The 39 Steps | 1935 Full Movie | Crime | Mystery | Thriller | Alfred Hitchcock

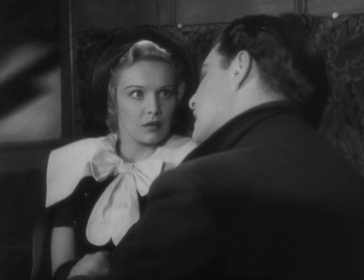(25:36)
She is as if handcuffed by Hannay, who grips her right wrist. Her glasses, fall from her grasp.
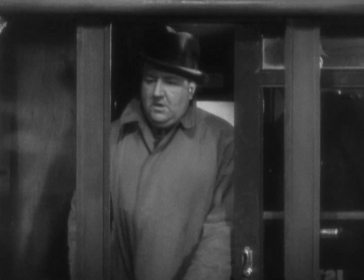(25:43)
Hannay immediately apologizes and tells her he had to do what he did, but she's furious. She doesn't believe his story, and when the police enter, she turns him in.
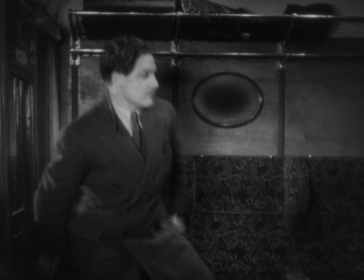(25:51) This is the man you want, I think.
The romance between Pamela and Hannay is at the heart of the 39 Steps.
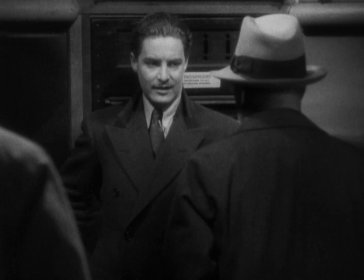(25:59)
Their romance starts out on a false note, given that Hannay is performing, play-acting a role to cover himself.
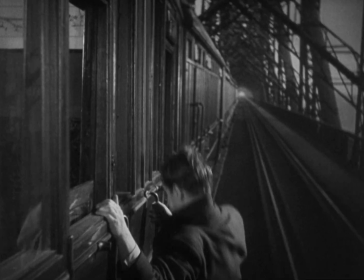(26:05)
Pamela remains angry and bitter toward him for violating her until well into the film.
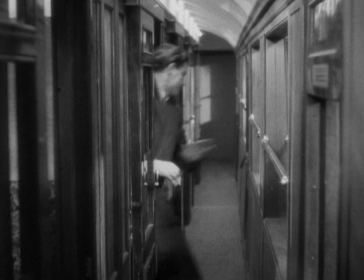(26:11)
Hannay makes a daring exit from the moving train,
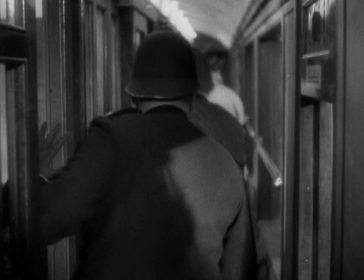(26:14)
and then we cut to another interior tunnel shot that sustains the tension and anxiety of his condition and predicament in the world of the film.
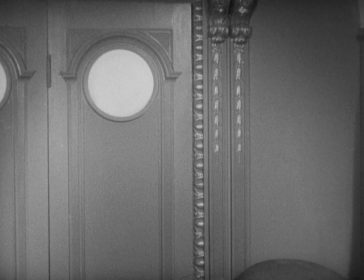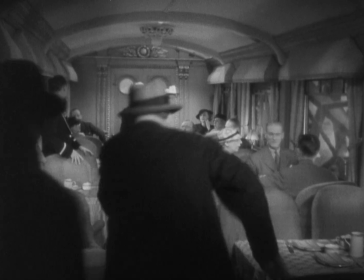(26:29)
The sequence of tunnel shots that now show the police chasing Hannay conclude with barking dogs at the end of the train.
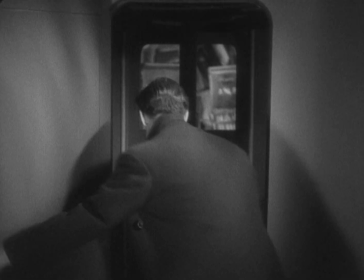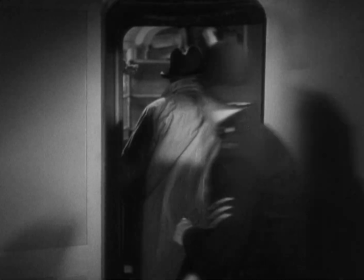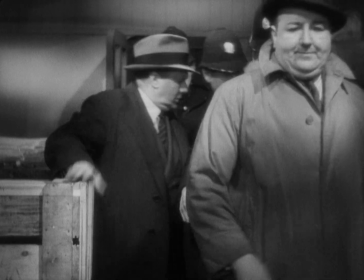(26:51)
Once the camera cuts to outside the train, it reframes and reveals Hannay hiding behind a pillar of the bridge.
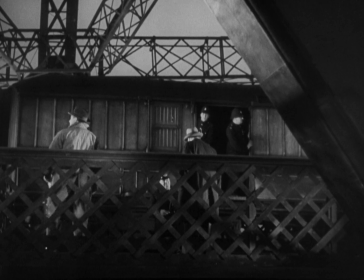(27:00)
The extreme high-angle point-of-view shot of the pillars and scaffolding of the bridge and containing the abyss beneath Hannay is both
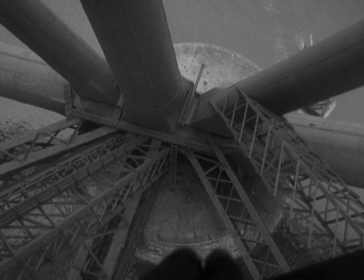(27:09)
an extraordinary climax to the train sequence and a shot that presages the memorable and meaningful high-angle shots of abysses that fill Hitchcock's films,
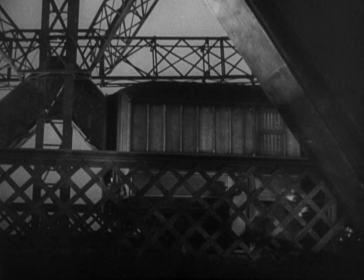(27:18)
notably Vertigo. As expressed in that high-angle shot, Hannay's predicament is precarious, possibly fatal.
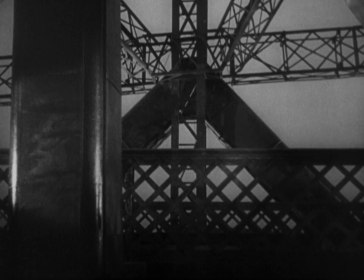(27:27)
This highly composed shot of the bridge begins the transition to the next portion of the film.
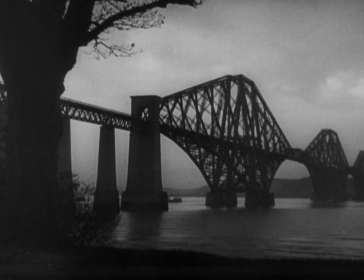(27:32)
Like the conclusion of the London portion, the train segment ends on a series of shots of vacancy.
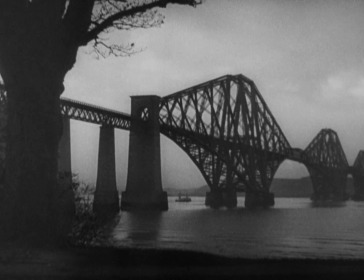(27:38)
Hannay is once again gone from the frame, but this time his whereabouts are more worrisome.
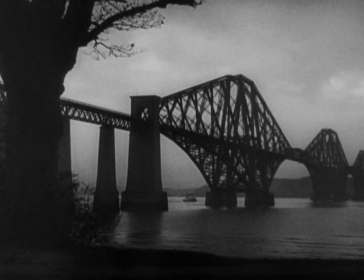(27:44)
He might have fallen to his death, into the abyss that he has now seen beneath him.
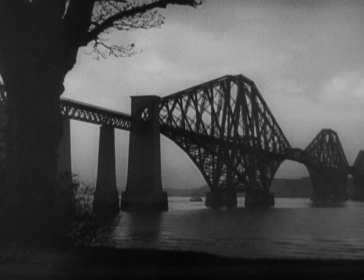(27:49)
The radio announcer's voice adds an ominous, somewhat inhuman element to the scene and highlights Hannay's mysterious disappearance. Like the announcer, we're looking for Hannay too.
Last seen wearing a dark suit, but he may have obtained a change of clothing.
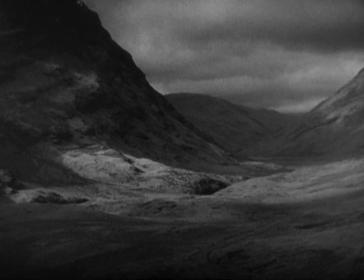(28:07)
When we fade in on the landscape, the frame's feeling of vacancy is sustained.
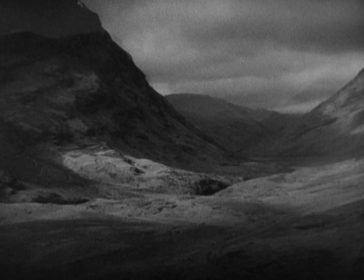(28:12)
This is one of the shots in Hitchcock's works where film's capacity to present an inhuman aspect of the world is visible.
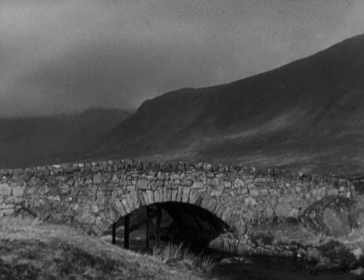(28:19)
It's visible not just because no human beings were in that first landscape.
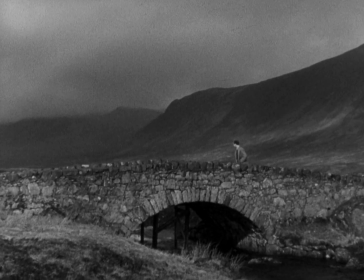(28:23)
The world's inhuman face is visible in the sheerness of the landscape, the impenetrability of the earth and the sky.
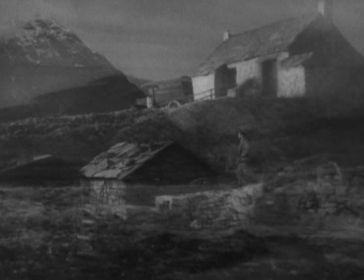(28:30)
The Mount Rushmore sequence in North by Northwest is about this aspect of the world.
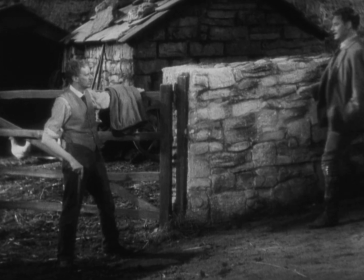(28:38)
The next portion of the 39 Steps is the Crofter's Cottage sequence, and it's one of the most important and special sequences in the entire film.
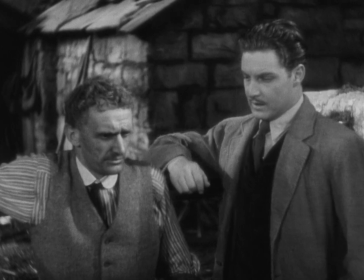(28:47)
In Margaret, whom we'll soon meet, the Crofter's wife, Hitchcock finds one of his most soulful and human characters.
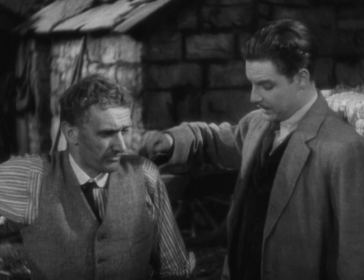(28:54)
Unlike everyone else in the world of the film, Margaret immediately trusts Hannay.
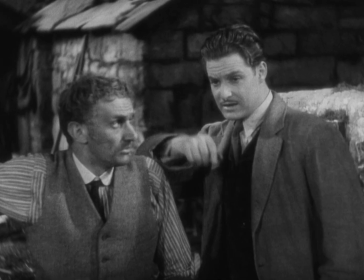(28:58) Oh, I see.
Marriage has been a continuous theme in the 39 Steps,
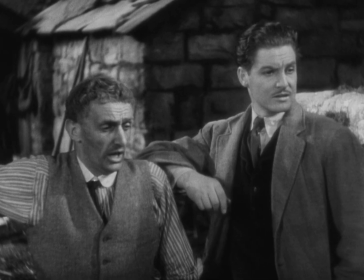(29:05)
starting in the music hall where it was presented as a relationship in which women controlled men and men wished for freedom.
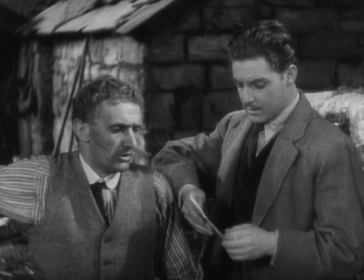(29:11)
The second picture of marriage that appeared was in the scene with the milkman, where Hannay's tale of an adulterous liaison sparked the milkman's imagination,
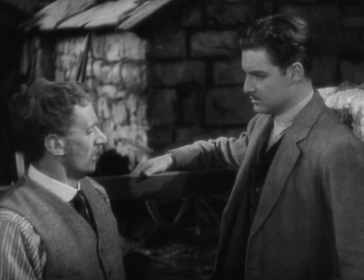(29:19)
and the salesman on the train shuddered at the thought of their wives in old-fashioned and unsexy lingerie.
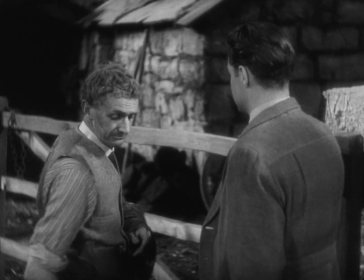(29:26)
But no image of marriage in this film prepares us for Margaret, a woman who dreams, simply and innocently,
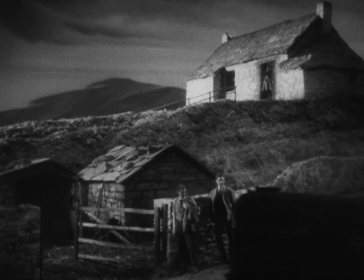(29:33)
of another and more glamorous life, but who is the victim of an abusive, controlling husband.